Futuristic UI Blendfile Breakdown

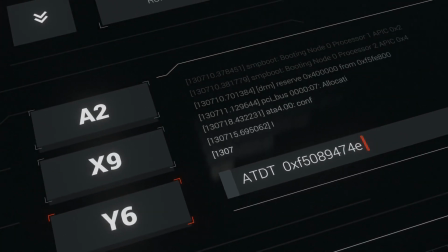0:00 Hey guys, in this video I'll walk you through the tricks and hacks I used to make this animation.
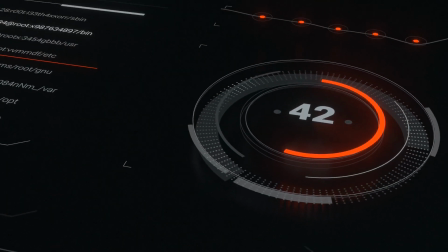0:05 You can find the Blendfile in the description. Let's start with the cameras.
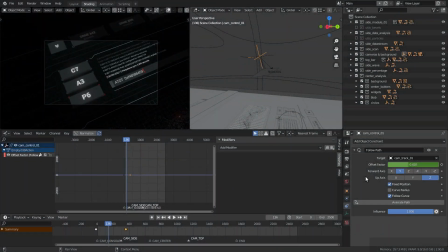0:10 Cameras are parented to an empty that's on a track, which is a curb. They also have a constraint to point to an empty, which is also on a track.
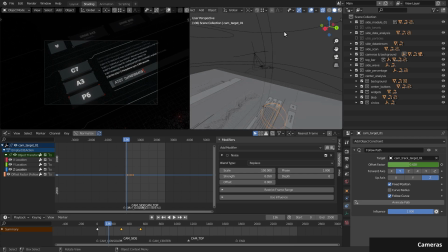0:24 The empties are parented to the tracks, and then the tracks are parented to another empty, so everything can be moved around easily. The target empty also has some noise animating the location to simulate camera shake and make it look more natural.
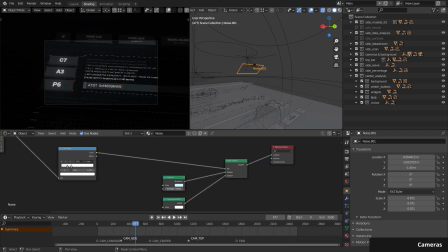0:42 Also, cameras have planes parented in front of them, which adds some noise to the image.
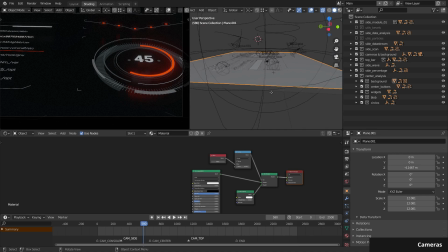0:49 Now for the glass effect. This is just a plane sitting below the objects.
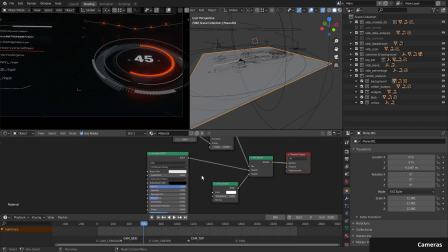0:53 The material is pretty simple, it's just a glass with some roughness mixed with a diffuse shader to make it more subtle. This uses screen space reflections, which is why it's not visible with the final orthographic camera, but that's exactly what I wanted anyways.
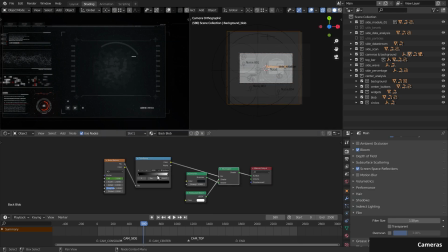1:10 Finally, behind the glass we have the background plane, and this is just another plane with a noise effect. This is a subtle background to add some more layering and animation. Alright, let's look at the bars at the top.
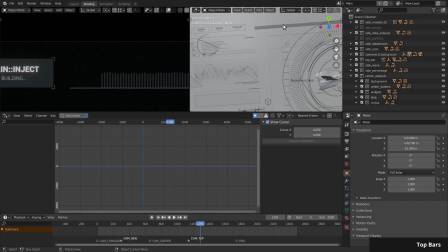1:25 Each one of these bars has an origin point at the bottom and scales in the y-axis with the driver, and the driver is the same for all of them. As you can see, there's a noise function here with a seed. The seed comes from a custom property in each of the objects,
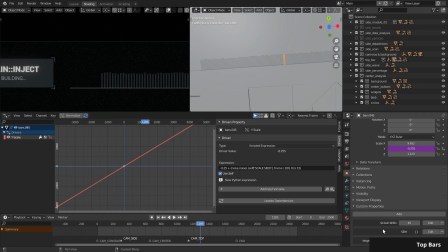1:41 so we can have the same kind of animation but change how it animates for each object. To animate it, we use the current frame divided by 100 to make it slower, and then I divide the result by 15 to make it more subtle. If we set it to 1 for instance, it can get really wild.
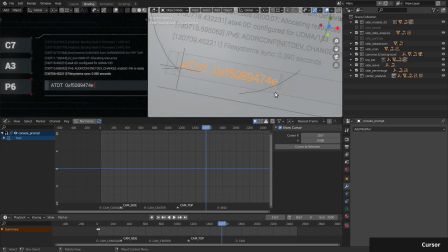2:04 Okay, moving on to the console. Let's look at the cursor first. The cursor follows the size of the text automatically. That's because the position of the cursor in the x-axis is animated with the driver. This driver takes the length of the text object and adds a small offset.
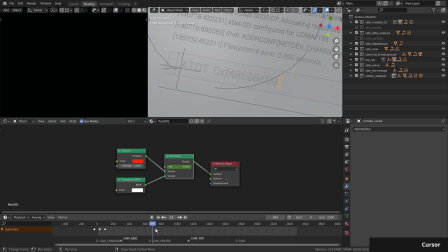2:22 Then the material of the cursor includes a simple animation between opaque and transparent.
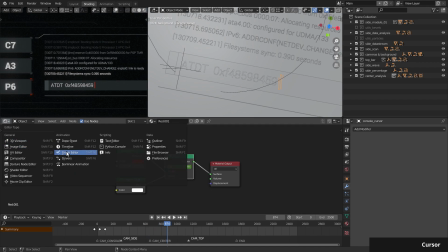2:28 I use the cycles modifier to repeat it over and over and over.
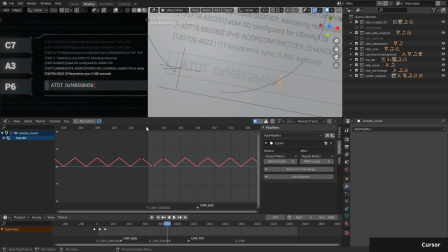2:35 And that's the cursor. Now for the typing effect.
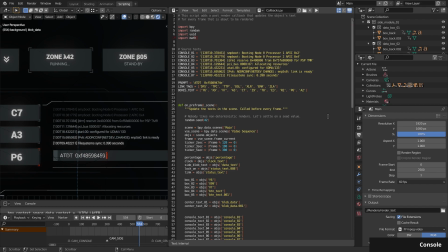2:39 Sadly, Blender doesn't have any way to animate text directly yet, so we have to hack it with Python. And the way we do it is down here, adding a pre-render callback. That means before every frame is rendered, we will call this function.
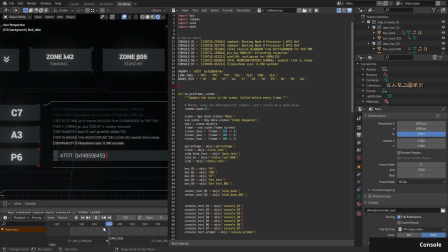2:56 Now the downside of this is that we can see the change if we scrub in the timeline. You can see even if I run this again, the text doesn't change, but it's definitely going to change when we render.
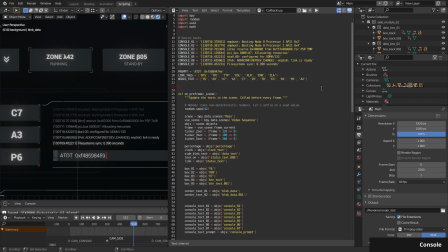3:09 The first thing in this script is the text and a couple of lists with random text for the boxes and the links. So the first thing we do in the callback function is assign a seed value. I use some random functions further down, and Python assigns a seed for them automatically based on the current time.
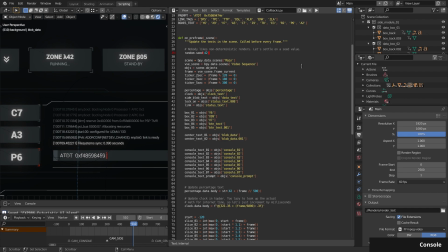3:29 The problem with that is that the seed would change every time we render, so the text would be slightly different every render. We can prevent that by setting the seed ourselves. And then we have a reference to the main scene and a reference to the video sequencer scene, where we cut between all the different cameras.
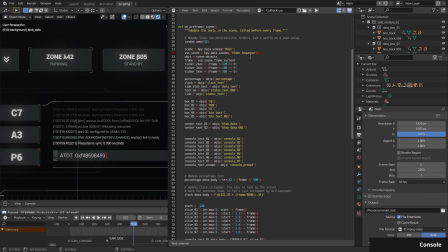3:47 We also keep a reference to the scene objects and the frame from the video sequencer. Then we have this ticker variable. These are true every certain amount of seconds and false for the rest of the time.
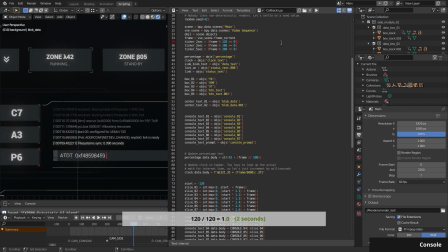4:01 The math is based on the fact that we are running at 60 frames per second, so 120 frames would be 2 seconds.